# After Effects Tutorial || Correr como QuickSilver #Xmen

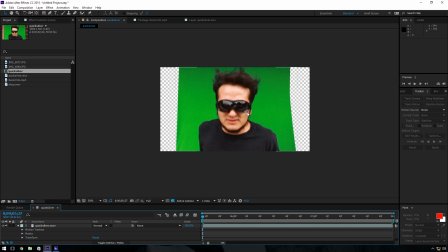Muy bien, ya que hayamos eliminado esto, vamos a hacer el croma. Efecto. Efecto. King Keylight.
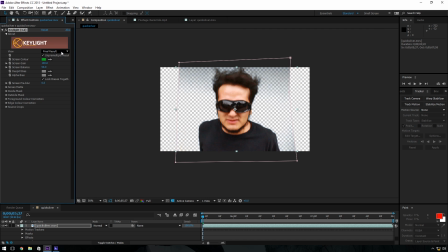Simplemente vamos a seleccionar un punto, le voy a poner aquí Combine Mate para ver los errores,
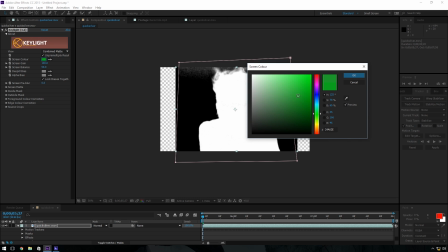y luego voy a modificar el verde un poquito hasta que se vaya la mayor parte.
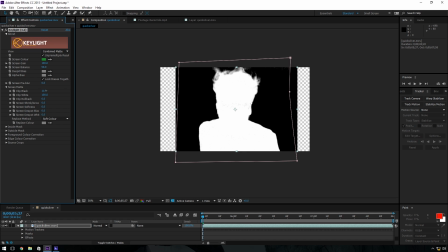Luego voy a modificar aquí un poquito el black, tal vez un poco nada más, y el white también lo modificamos un poco.
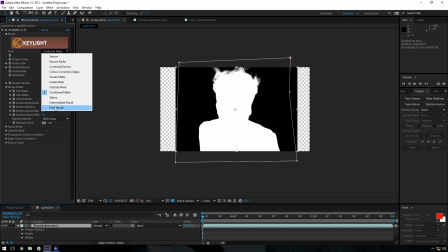Lo dejamos en Soft Color, lo regresamos a Final Result y creo que tenemos un excelente croma.
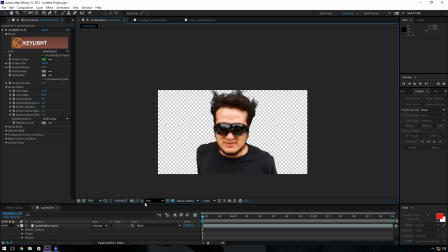Ok, listo. Ahora, vamos a agregar el fondo.
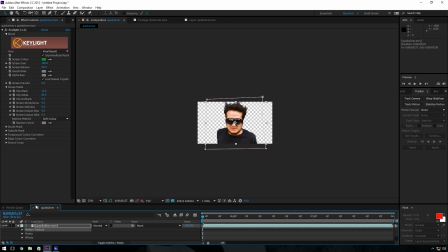Ya tenemos nuestro mapa, ¿vale? Voy a ir a una nueva composición.
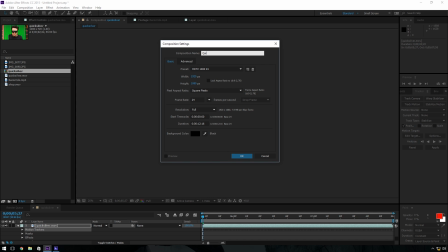Le voy a poner aquí Quicksilver. Quicksilver Fast.
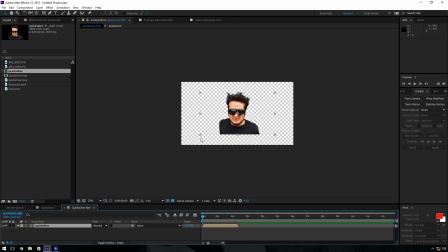Y aquí en esta voy a meter Quicksilver. Lo voy a hacer un poco más grande. Y voy a expandir esta capa. La voy a hacer más lenta. La voy a hacer a 130% de lenta.
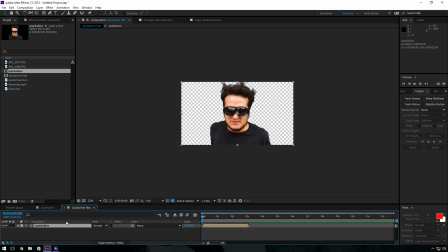Pero, si se fijan, este como está en 60 cuadros,
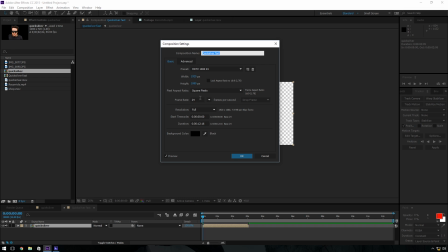esta composición, déjenme ver, está a 24 cuadros. Entonces, se va a ver bastante bien.
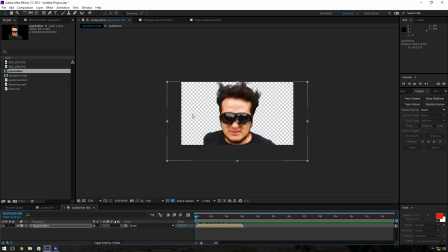Ahí está. Listo, ya tenemos bien posicionado el Quicksilver.
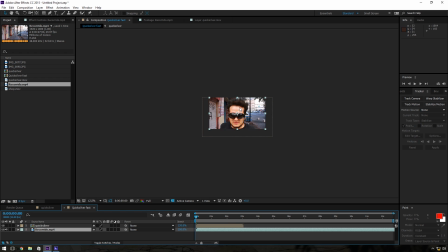Ahora, el recorrido lo vamos a poner atrás y simplemente lo vamos a acelerar.
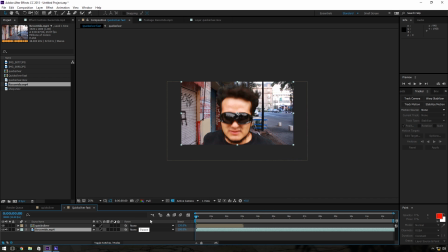Aquí en Stretch, si a ustedes no les sale este de Stretch, lo pueden dar clic aquí, columnas, y aquí va a estar Stretch. Aquí le vamos a poner 1.5%, lo que va a hacer esto que dure 5 segundos, ¿vale?
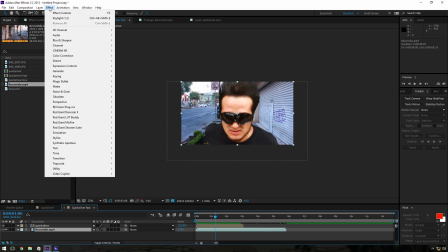Vamos a ponerle un efecto a el recorrido, que es efecto Blur and Sharpen Radial Blur.
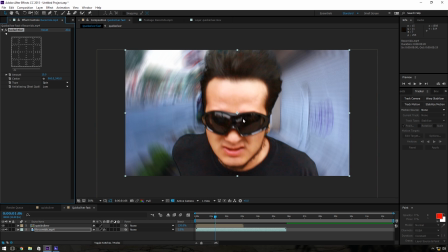Este Radial Blur blurea todo a partir de un punto. En este caso el punto va a ser la nariz del actor. Lo jalamos el punto hacia acá y en vez de spin le vamos a poner zoom. Vamos a aumentar el blur a 20 para que dé la sensación de ir muy rápido.
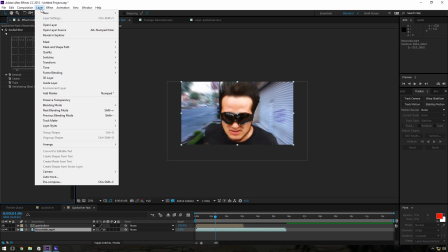Y luego vamos a hacer una nueva capa de ajuste, Adjustment Layer.
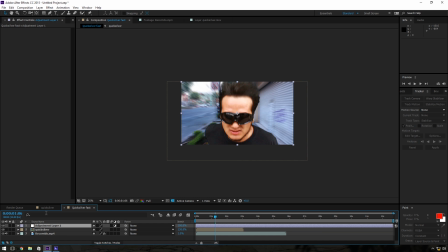La vamos a posicionar hasta arriba. Y luego a esta capa le voy a poner otra vez el efecto Radial Blur.
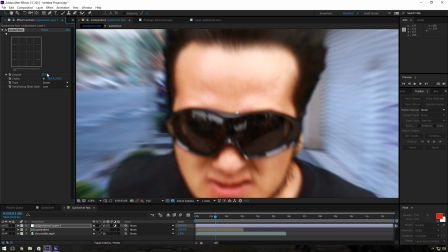Zoom. Y lo voy a posicionar en la nariz.
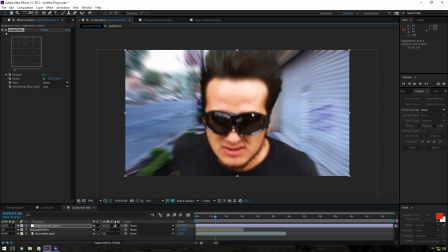¿Sale? Para que también nuestro actor se vea como que se está estirando. Muy bien. Ya se está viendo bastante bien. Ya nada más falta la iluminación porque...
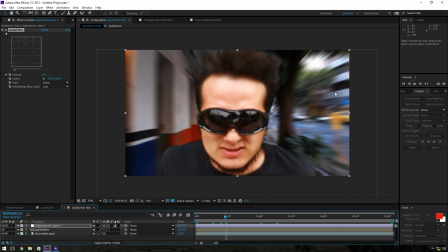Nuestro actor tiene cambios de luz, porque hay luz que está cambiando en el fondo y pues debería de afectarlo también.
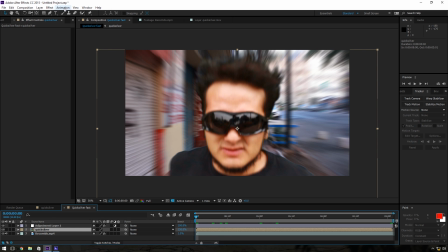Simplemente vamos a hacer lo siguiente, vamos a seleccionar el Quicksilver, le voy a poner efecto Levels, Color Correction, Levels o Niveles, y primero le voy a hacer una corrección de color básica. Voy a ponerle un poquito más de contraste y le voy a bajar un poco el rojo. Ahora voy a duplicar, bueno, voy a hacer otro Levels y voy a empezar a hacer un keyframe aquí.
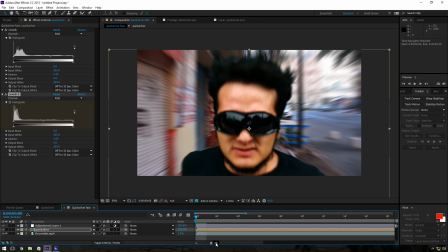Voy a mover, voy a avanzar 3 cuadros, 1, 2,
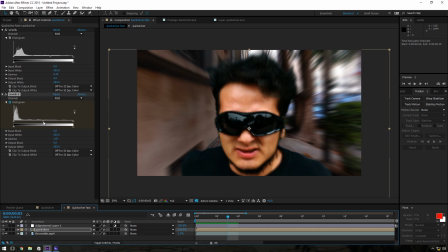3 cuadros y voy a modificar un poco los valores, tal vez más oscuro. Un poco más para acá, algo así más oscuro.
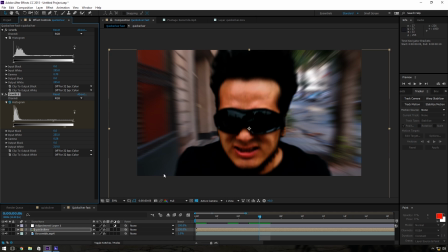Luego subimos otros 3 y ahora tal vez muy claro.
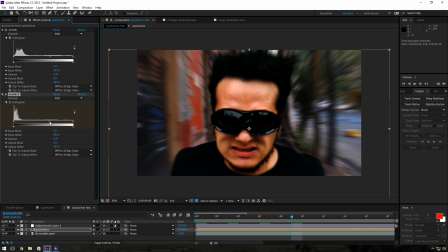1, 2, 3. Ahora tal vez normal, pero con el rojo muy arriba.
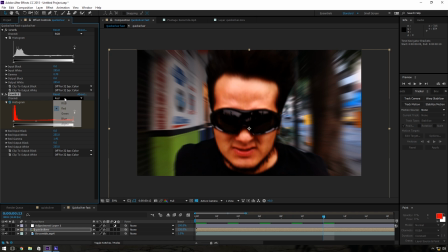1, 2, 3. Ahora tal vez un azul.